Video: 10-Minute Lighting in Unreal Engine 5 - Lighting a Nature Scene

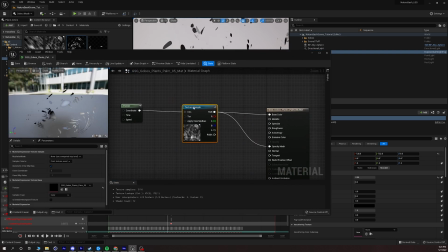4:07 And you have this node here called a panner. And what the panner does is it basically scrolls the image from left to right or right to left. So if I set this to 0, it's not going to move at all.
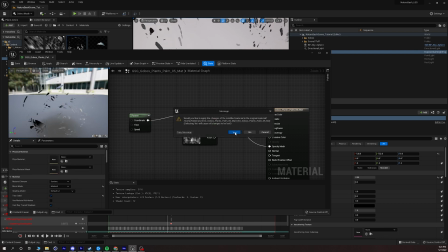4:21 I'm just going to undo that. And I'm going to keep that exactly as is, because that is what's driving the volumetric shadows in my scene.
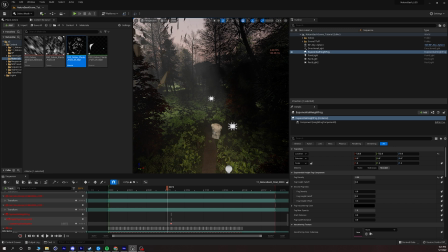4:30 So if I move over, and I definitely have a lot of stuff happening because of these shadows,
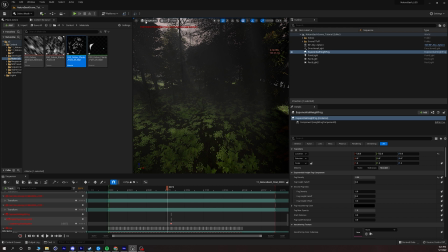4:35 it's definitely not in real time at the moment, plus all the objects in my scene.
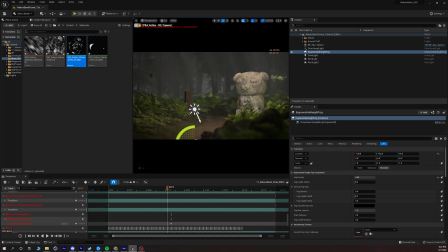4:40 So if you're trying to build a video game, I do not recommend building things this way. But you get this really cool, interesting shadow look in your scene. So my goal here is to really showcase how you can get some really interesting lighting effects if you're a little creative.
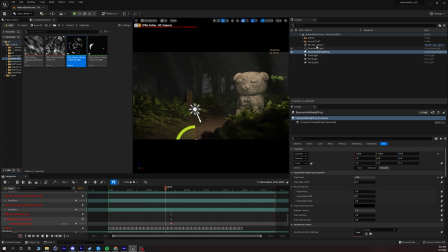4:57 Now, these are just the one and two actors, the three actors, the BP Sky Sphere, the directional light, and the exponential height fog, but I still think it's very dark. So I'm going to add a couple other things.
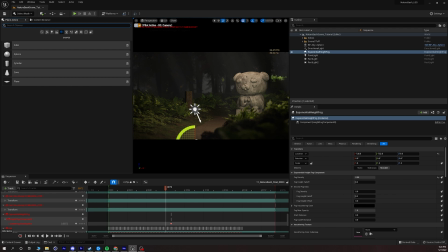5:12 First off, I'm going to go back, and I'm going to go into my place actors panel and search a skylight.
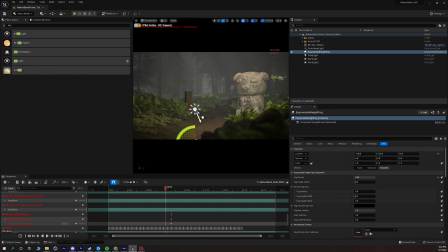5:18 And the reason why I want to add a skylight is that it's going to help fill in a lot of those shadows in the scene. We're not going to get a lot of that global illumination effect from the directional light, and we're losing a lot of detail.
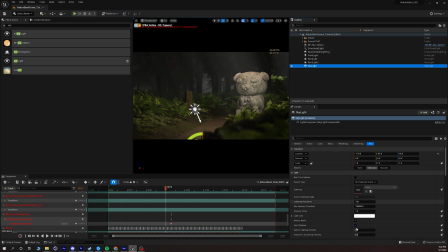5:33 So the skylight is allowing us to fill in all the extra gaps that the directional light is not able to fill. So now what I want to do with my skylight is change the sky distance threshold to 1.
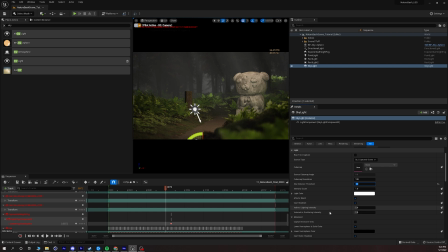5:49 I want to go down to my lower hemisphere solid color and turn that off. And then I want to make this movable. And now that's going to really fill in a lot of that extra detail.
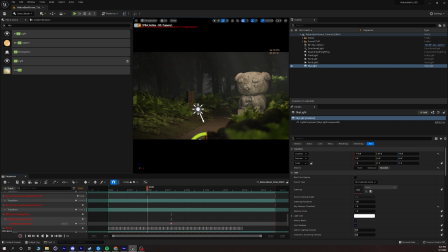6:04 And that's going to really help light this scene. Now, the look I'm going for is something darker and moody and fun. But I want to bring a little bit of color into this now. So the best way to do that for this scene would be to
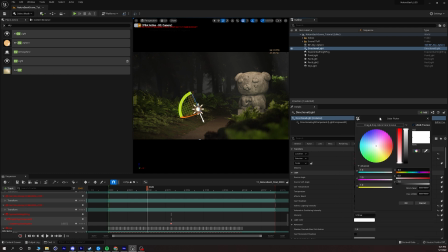6:18 go to my directional light and go to my light color here. And then just add a touch of orange, just the smallest amount. If we take it too far, it definitely looks weird and gross. But something incredibly subtle so that we can get just a touch of color
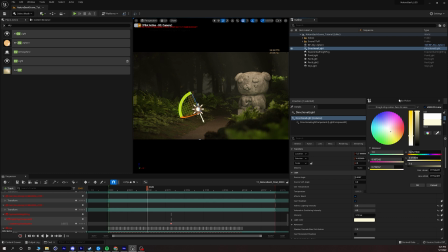6:38 for the color grade and make that feel a little bit more colorful.
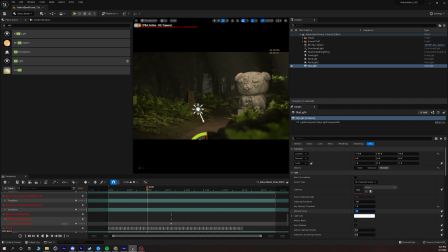6:43 Now what I'm going to do is go into my skylight and set the intensity to maybe 1.5, maybe 2, and just fill in some of those extra details. And this is a good starting point for my scene. Now one thing I should mention is that there's 1,000 ways to skin a cat.
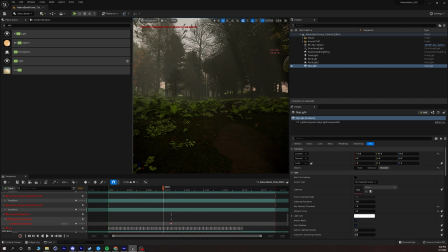7:03 Your scene might be different, your demands might be different, so you might need to do your Unreal render as a real-time system.
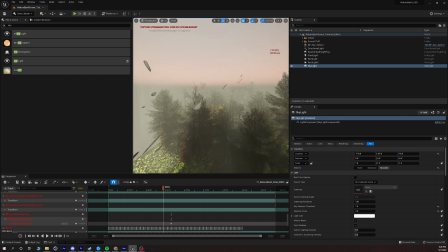7:11 I have so much trees and stuff in my scene, so much fog.
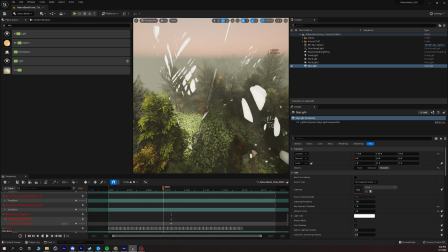7:15 If you look at my stat FPS, my FPS counter up here, it is definitely much slower than is playable for a video game.
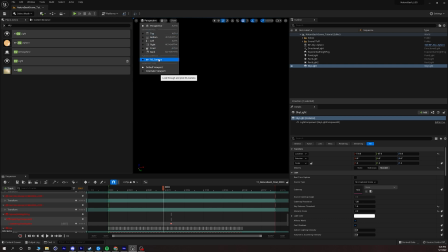7:23 But what I'm going for here is to get a really cool-looking shot.
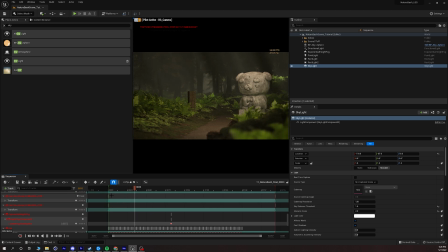7:26 And if I go to my sequencer and I play this back, I think I'm achieving what I want to. And again, like I said, lighting is one of those things where, to an extent, it can be subjective. Don't overexpose or underexpose your shot, but sometimes the look you're going for will convey a different story.
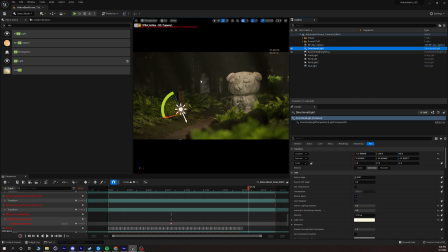7:44 Obviously, we can make this much brighter and colorful by maybe changing the light direction, maybe going to the BP Sky Sphere and bringing up the sun height and bringing down the density of the fog,
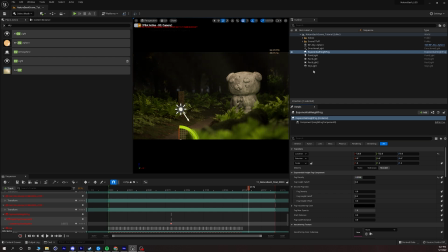8:01 and make it feel a little bit more midday, and maybe go into the skylight and crank this value up.
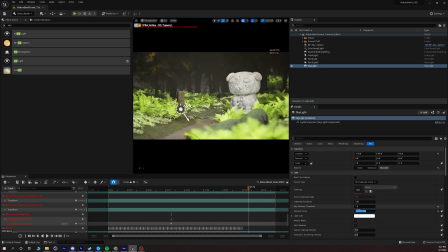8:09 And we can get,